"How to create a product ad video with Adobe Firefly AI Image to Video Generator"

As a graphic designer and creator, I rely on Adobe Firefly to turn my ideas into product ads quickly and affordably,
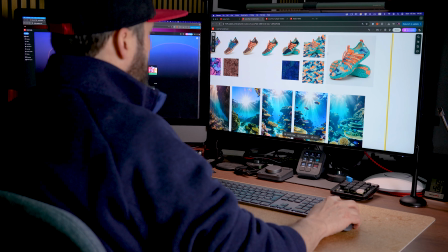8s
while keeping every creative decision in my hands. In this video, I will show you how to build a concept for an ad in Firefly Boards,
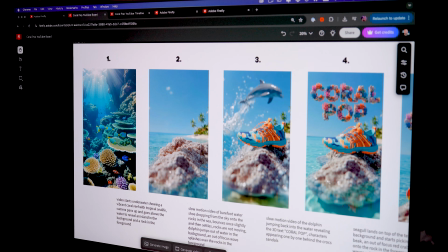17s
generate your keyframes, and then bring everything to life with Firefly's AI Image-to-Video model. This video is sponsored by Adobe, but the workflow I will walk you through is one I have been using in my projects for months, and everything I share here is based on my own experience, thoughts, and opinions.
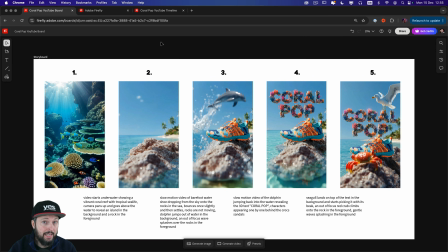35s
Probably the most important thing for a workflow like this is to get your keyframes right before you even start generating any videos. You can see on my screen the 5 images that was necessary to create this product ad,
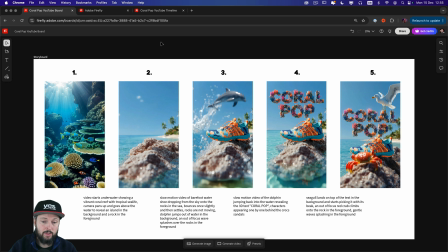49s
and you can also see the 4 prompts at the bottom that I used. Each time, I used a start frame and an end frame. So for the first clip, I used these 2 frames. For the second clip, I used these 2. Then this is the 3rd clip and the 4th clip.
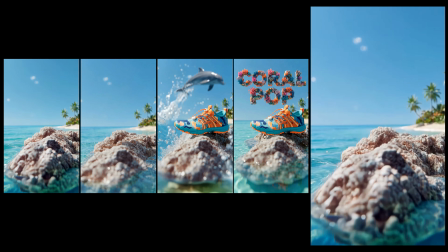67s
By having the last frame of one clip match the first frame of the next clip in the sequence,
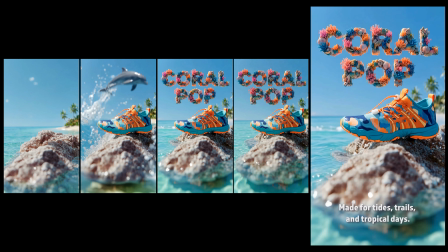74s
we can get smooth transition between the clips, and it can feel like the entire video was made with a single take.
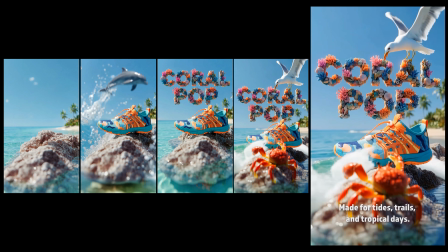80s
Before I show you how I generate the video clips with the Firefly AI Image-to-Video model,
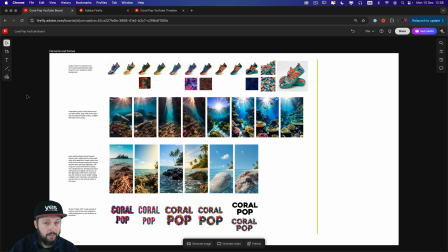86s
first I wanted to show you this board where I was generating the assets required for this ad. I love to use Firefly boards for ideation, but it's also great to record my process and to be able to come back later and take a look at what I've done.
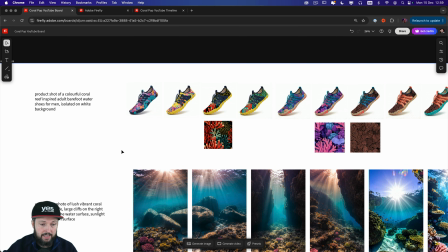102s
So here, for instance, for the actual product itself, which I also generated for this example,
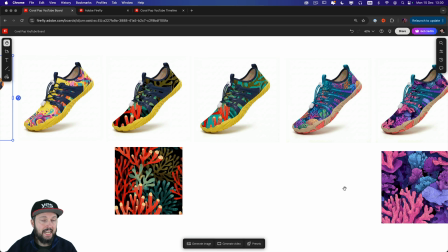108s
I started off with a slightly different looking barefoot wet shoe
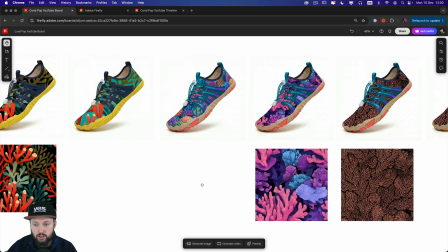113s
that then started to change with different patterns that I experimented with,
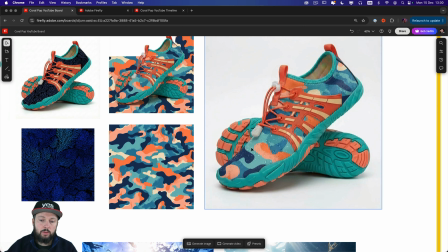118s
different coloring, and then I ended up creating this one. I even included some water drops on it to make it work better for the commercial.
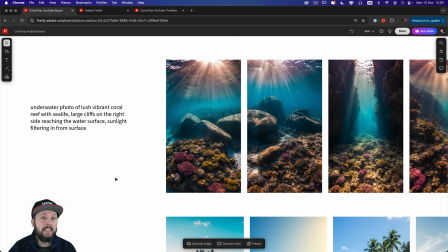127s
Now, I wanted the video to start underwater, and for this I needed something that looks really inviting and colorful, and you can see my prompt there on the left that I ended up using and generated
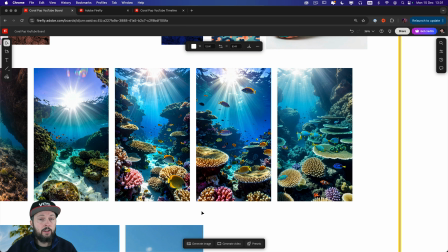139s
a couple of different variations with the current Firefly Image Model 5.
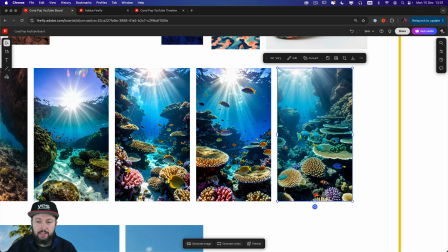143s
And I ended up choosing this one because it had the best composition for what I wanted to achieve.
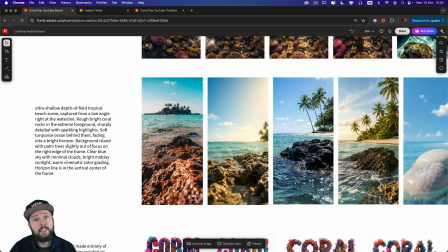149s
Then I also needed to generate the environment for what we will see once the camera surfaces and goes above the seawater.
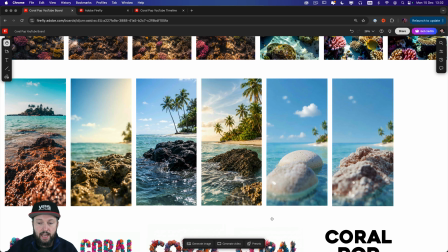156s
So we can see again, we have similar compositions here.
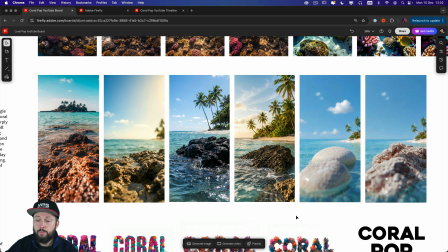160s
I was experimenting with slightly different prompts, and I ended up generating this one here on the right,
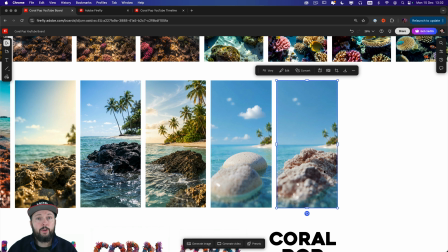166s
which I ended up using for the last frame of the first clip.
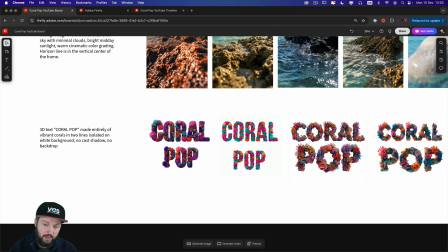170s
Finally, I also needed the product name to appear in this 3D coral reef inspired text.
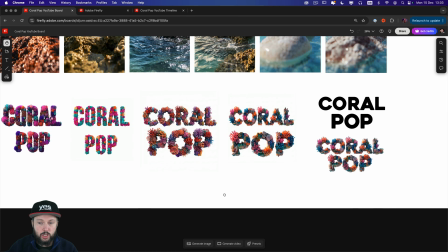177s
Again, I experimented with a couple of different options here, and finally I ended up generating this version,
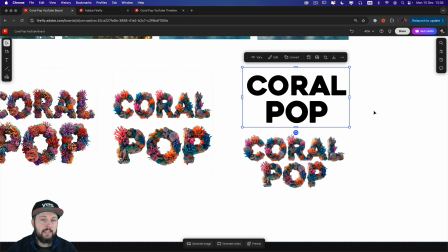184s
which I used in my videos, based on this text that I prepared in Photoshop and used as a reference image.
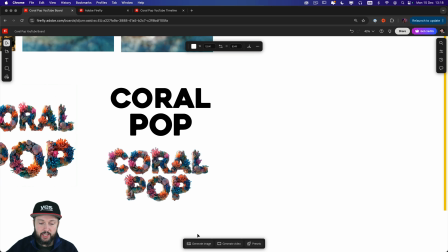190s
Now, just so you can see how this works, I'm going to hit generate image.
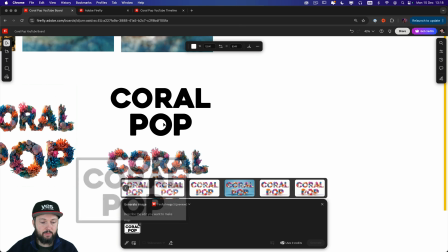195s
I'm going to use this text here as my reference, and I'm going to drop in my prompt.
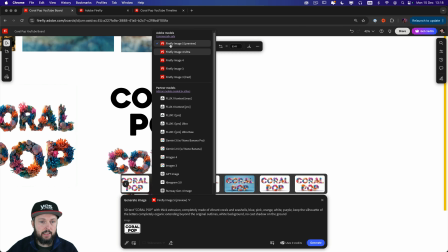201s
Also notice I'm using the latest version of Firefly image model.
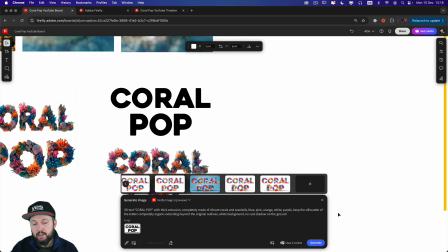206s
And then while it's generating, I just wanted to mention that the biggest advantage of using this model is that with this you can make refinements and edits to existing images instead of always generating something completely new.
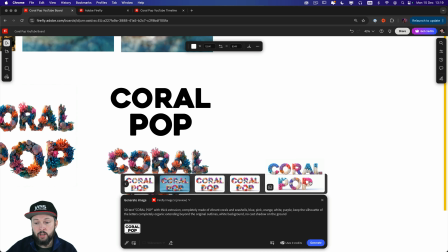221s
So in terms of your prompt, you have to say what you want to change or want to achieve based on the references that you include.
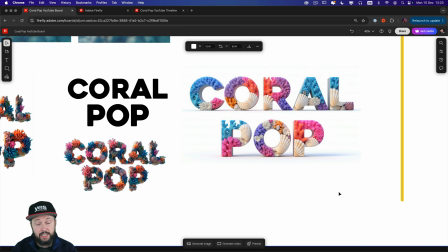228s
So this is the generated result I got, and I could easily further refine and iterate this with the same technique using this as my new reference.
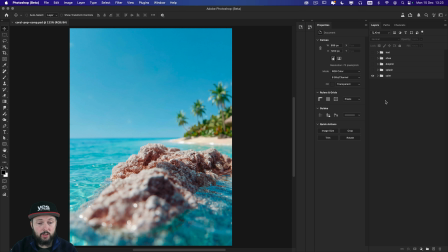237s
Now, to have even more control, it is recommended to also set things up in a Photoshop document where you can keep things layered.